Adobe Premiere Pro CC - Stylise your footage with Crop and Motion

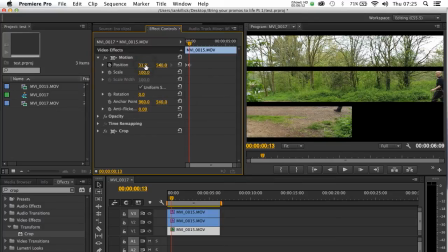4:08 And I'm then going to position the clip back onto screen. So it should come on fairly quickly.
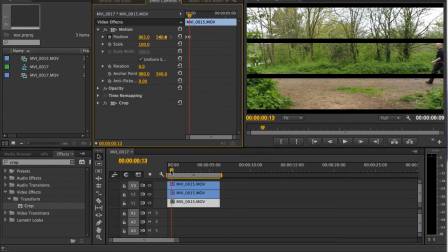4:17 Let's have a little look and see how the movement works out. Yeah, not too bad. Okay, let's work on the middle clip. I'm now going to start, I'm going to go back to about 13 frames.
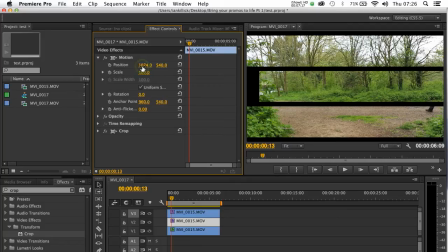4:33 And I'm going to position the middle clip in the other direction. I'm going to put that over there, just off screen.
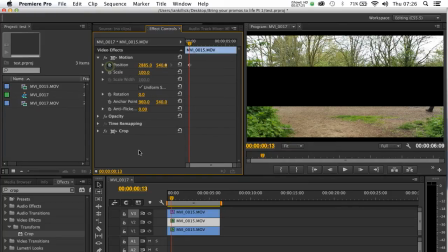4:41 And set a keyframe for position there. Then I'm going to go forward to about 1 second. Give or take, you don't have to be too precise. Then I'm going to slide that clip back onto the screen, like so.
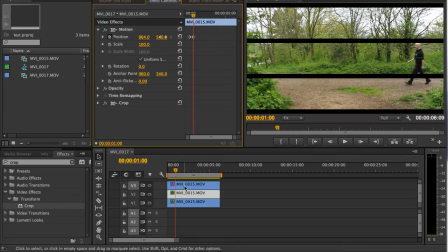5:01 And I'm going to do the same for the top clip.
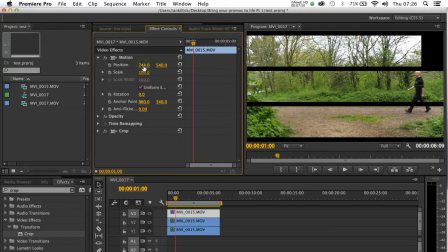5:08 I'm going to slide the top clip back in this direction, off screen.
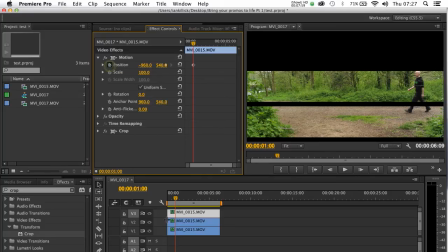5:16 Set a keyframe for position. Go forward again about half a second, give or take. I'll do it. Then slide that back onto the screen, like so.
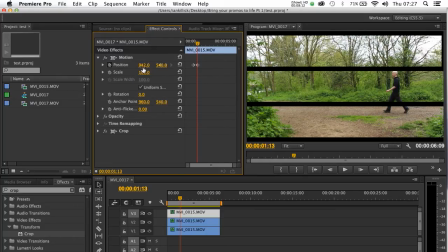Okay, let's render that out and see how that looks.
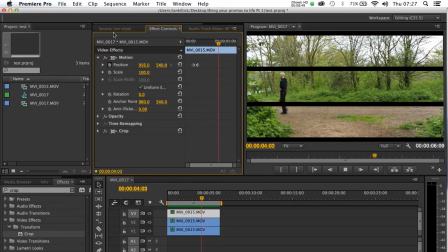5:42 Okay, not too bad. We've taken a simple clip and added a nice stylized effect to it. Now you can improve things a little bit more as well. What I'm going to do is I'm just going to click on the end position of each of the clips.
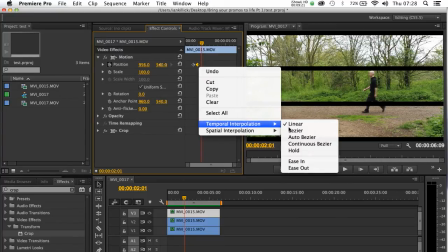5:59 I'm going to go to temporal interpolation and I'm going to make that keyframe ease in.
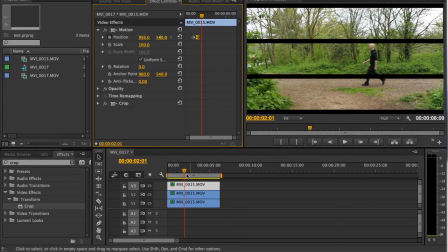6:05 What it means is when the clip comes onto the screen, it'll be a subtle change,
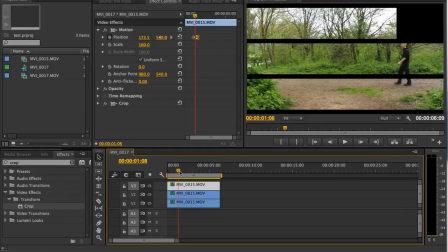6:11 but it'll just slide in a little bit more gently rather than impact in more quickly.
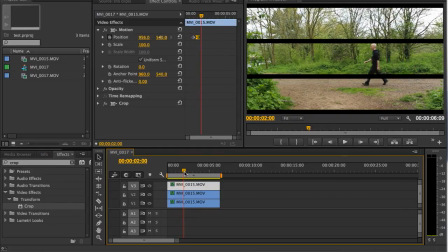6:16 It's a subtle change, but it's worth doing. If you want to know a little bit more about Easy Ease keys, do refer to some of the After Effects tutorials I've posted on this channel. I'm going to do the same for the middle clip as well.
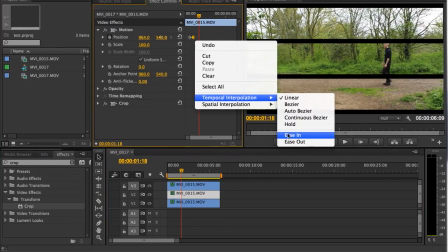6:29 Right click here, ease in, and I'm going to do the same for the bottom clip as well.
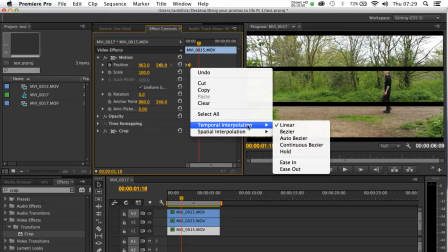6:38 Right click, ease in.
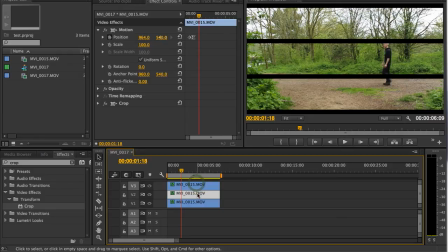6:41 So all these keyframes on each of these three clips, on the end move, they're set to ease in. And it will just be subtle, but it will make the clips glide in with a little bit more softness.
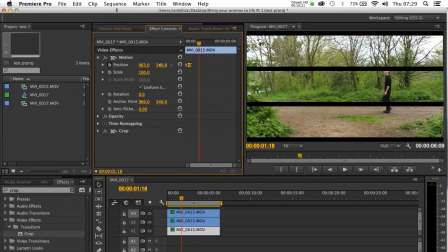6:54 Let's render this out now finally one more time and see what we've got. Okay, there we go. Not too shabby. So it's a nice little stylistic trick, and I would encourage you all, as you're sort of getting to grips with Premiere and working through, you know, using your own styles and exploring your creativity,
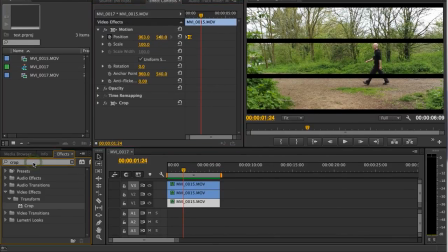7:13 to actually play quite a bit with the crop effect here. Because a simple crop of a clip and a simple bit of motion here, you can actually really start to play with clips, bring them to life, chop them into different sections, get them moving around the screen. Then you can take simple footage like this and really bring it to life for a client.
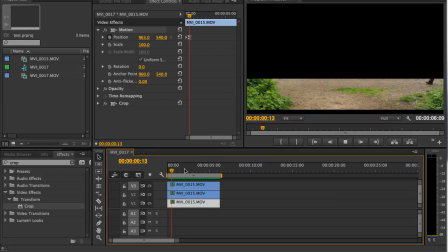7:33 Okay, folks, I hope you found that useful. See you in the next tutorial.